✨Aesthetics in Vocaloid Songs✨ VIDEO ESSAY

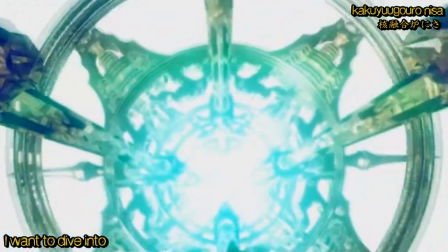(4:08)
The song was uploaded on December 18, 2008,
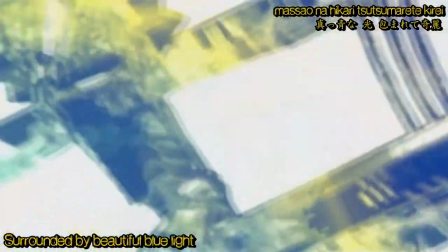(4:12)
and has a high beat techno in it, despite its lyrics implying depression or other darker topics.
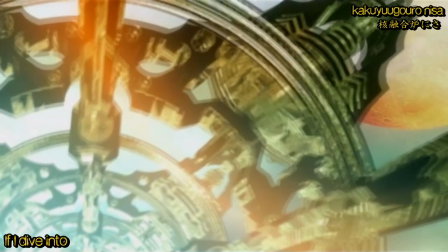(4:18)
In the music video, we see Kakaminerin, whose skin is monochromatic, appearing canvas-wide instead.
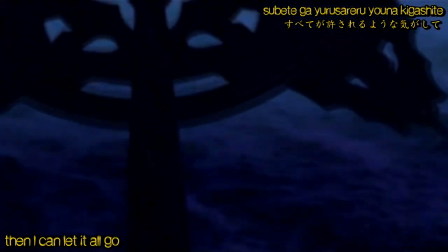(4:24)
Overall, the brightness is strong, but there is a sky-blue light shining against the dark tones.
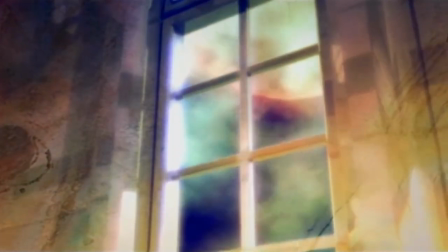(4:30)
The nuclear reactor is three-dimensional, with sci-fi elements throughout the animation.
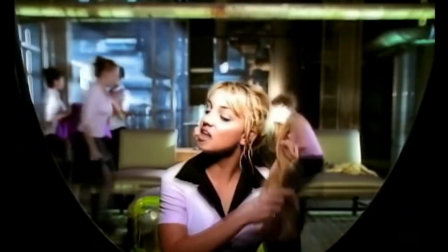(4:38)
Interestingly enough, early Y2K music videos contain the same motifs.
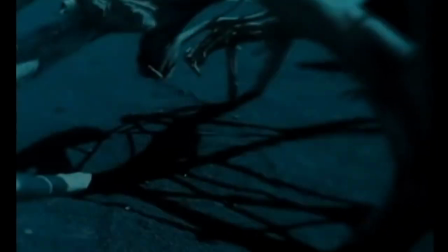(4:43)
It didn't matter the genre of the song, the blue contrasted lights beam on these videos.
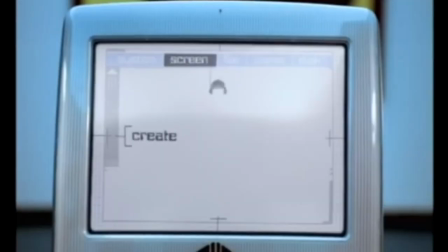(4:49)
Their themes are electrifying, stoic, futuristic, cold, and somehow melancholic, too.
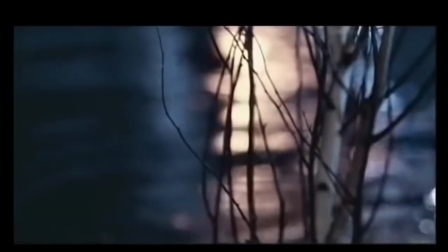(4:56)
This type of aesthetic found in this era is called Chaerun Crush.
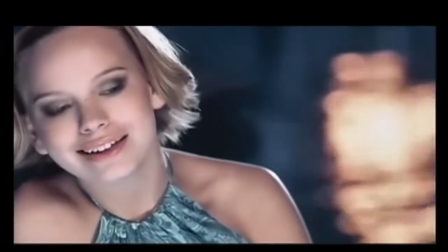(5:00)
J-Draw Crush can also be identified on Supercell's Love is War music video.
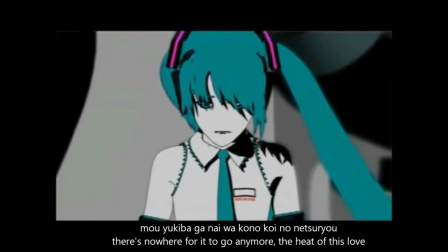(5:05)
This time, Hatsune Miku's skin is white with black outlines and shadows,
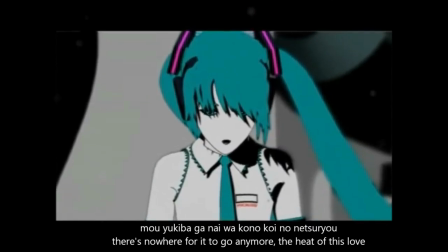(5:11)
her appearance is realistic and black tones are expressed everywhere.
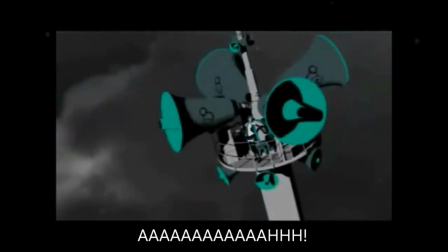(5:15)
The blues are apparent as well, but it's likely due to it being Miku's themed color.
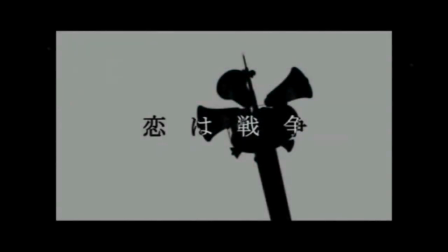(5:20)
That being said, J-Draw Crush themes on both music videos are most likely just a coincidence then.
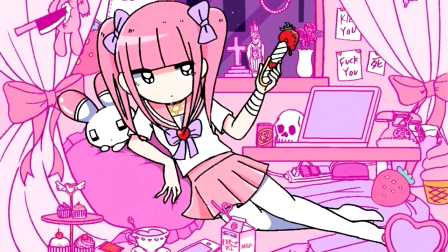(5:27)
Moving on, Yami Kawaii is a type of fashion found in Japan.
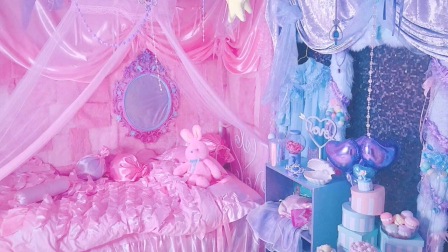(5:31)
It originated from another fashion called Yume Kawaii, which is another aesthetic I'm obsessed about.
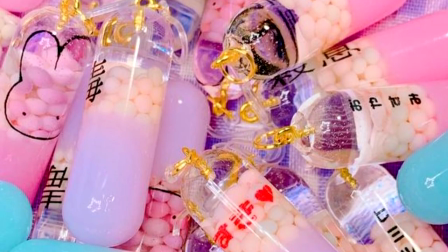(5:38)
However, Yami Kawaii takes cuteness on a darker level.
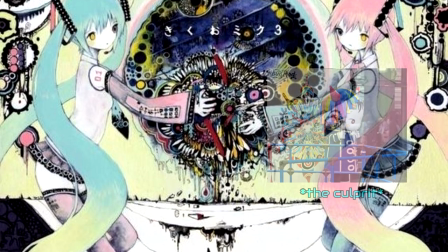(5:42)
Well, we all know Vocaloid songs tend to be cute but also dark at the same time.
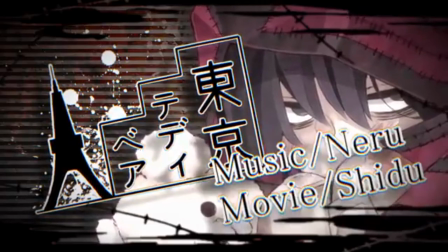(5:48)
So of course, we can find Yami Kawaii on Nedu songs, Tokyo Teddy Bear and Abstract Nonsense.
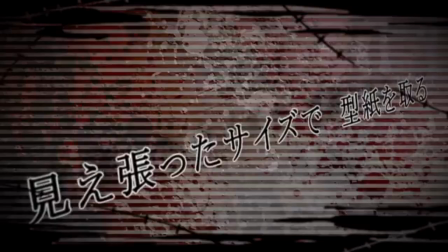(5:54)
Now, okay, what makes him exactly Yami Kawaii?
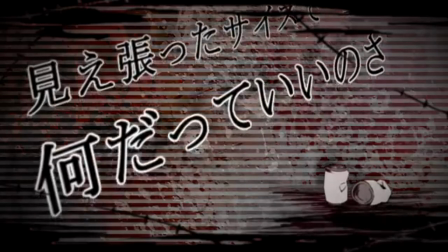(5:58)
First of all, the word Yami means sickness, so we should find topics that relate to depression or other mental disorders,
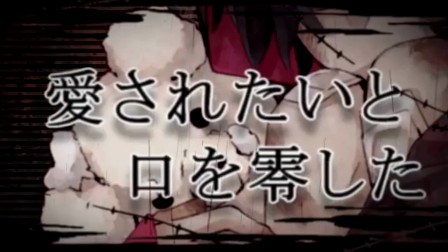(6:05)
feeling detached from society, taking medication as well as awareness for mental health.
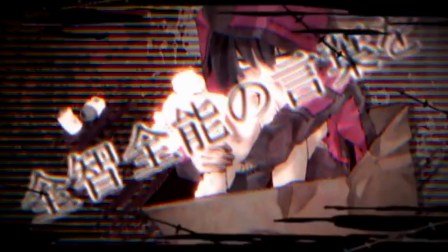(6:11)
In Tokyo Teddy Bear, Cuteness is depicted with a teddy bear that Rin is holding,
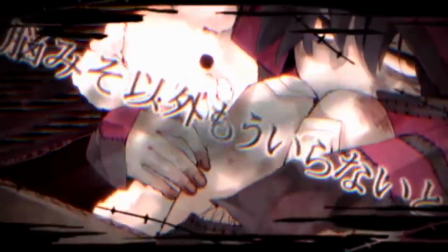(6:17)
and Cuteness is also her high-pitched singing too, but as we look into the lyrics, she may be implying self-harm,
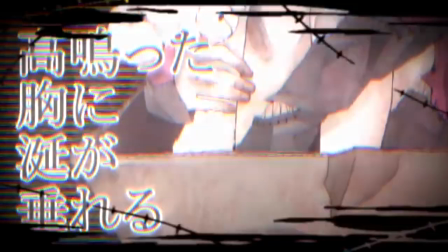(6:24)
and that she is feeling wrong with her whole body. She wants to say goodbye not only to her family but to everyone she knows.
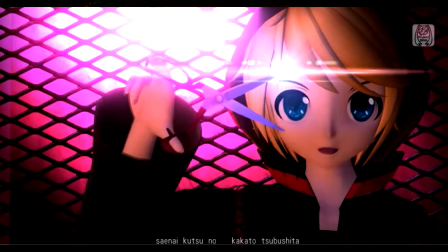(6:32)
The scissors she holds at times are also a huge yami-kawaii motif, as sharp items are symbols of self-harm,
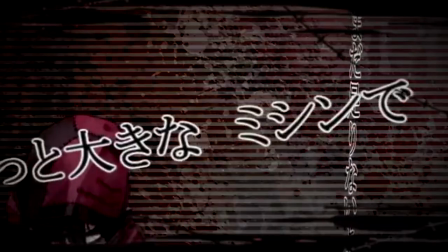(6:39)
a wish to drown out something, or simply a negative view on certain things.
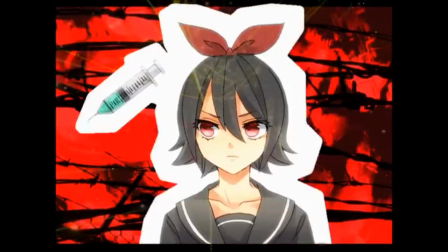(6:46)
My favorite song, Abstract Nonsense,
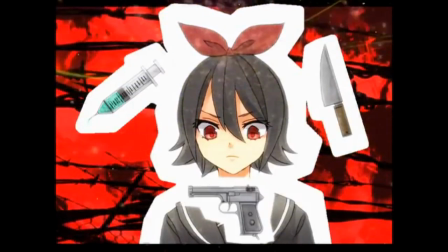(6:49)
is similar in that it uses sharp items as a wish to destroy In the music video, guns, syringes, and knives are depicted.
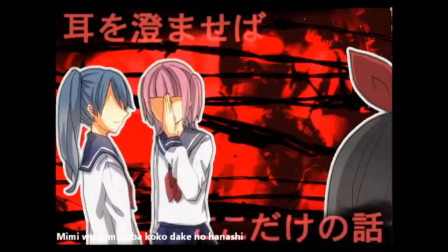(6:57)
Tagami Nerin exclaims how boring, tired she is and that the daily society organizations are pure scams,
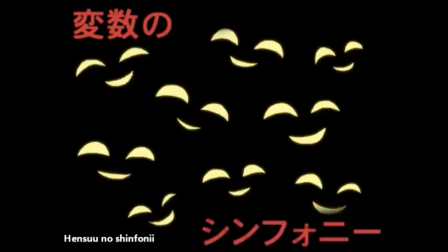(7:04)
just making her feel like a monochrome puppet in her life. Her hopes and dreams are fiction and nothing is helpful.
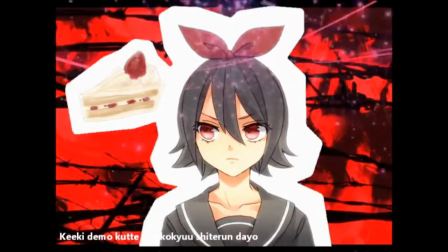(7:11)
However, sweet desserts like cake are the only thing that can make her feel something.
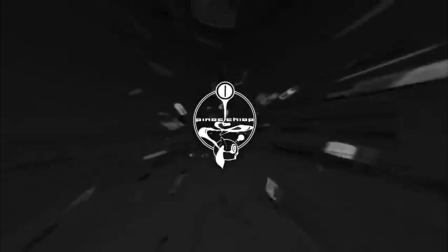(7:21)
Another popular Vocaloid producer, Pinocchio P, is well known for his yummy kawaii aesthetics as well.
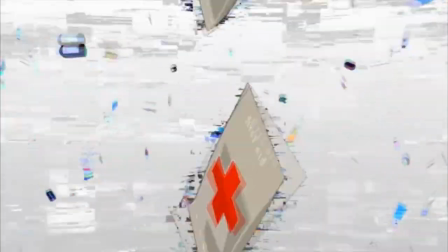(7:28)
I'm also a big fan of his, but I will only sample a couple of his songs, which are Sik Sik Sik,
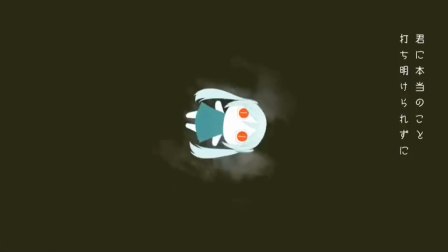(7:33)
Creppy Fantasy Days, and Motivation is Dead.
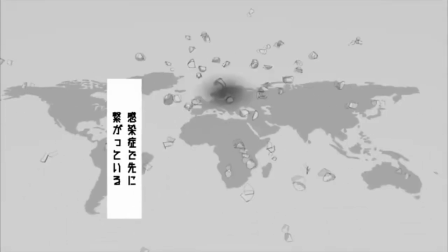(7:39)
All three, although different song topics, have the same pessimistic feeling,
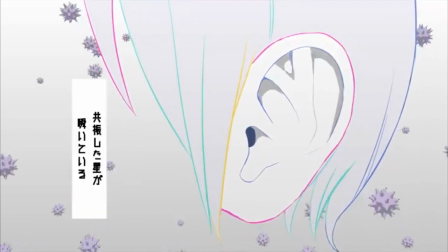(7:44)
whether I repeat that love is just a sickness, have boring lives, or not enough motivation to strive forward.
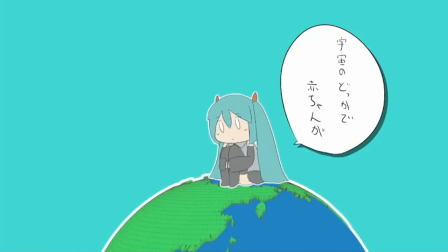(7:51)
Pinocchio B loves to discuss worldwide society problems that happen in everyday, ordinary lives, which is what Yami Kawaii is about.
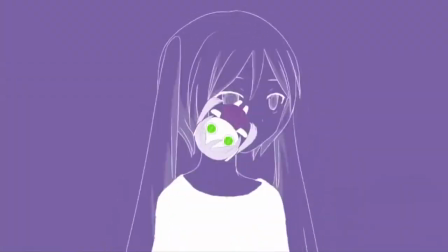(7:59)
Um, but hold on a second, Pinocchio B isn't all just about Yami Kawaii, you see?
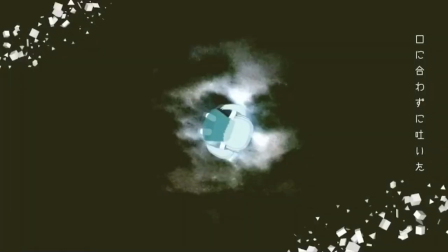(8:05)
Personally, I've been a fan of him since around 2013 and I want to point out how different Pinocchio B's visual aesthetics were.
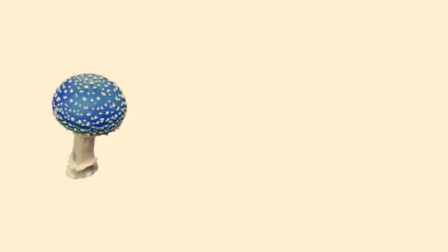(8:13)
Does anyone remember Mushroom Mata?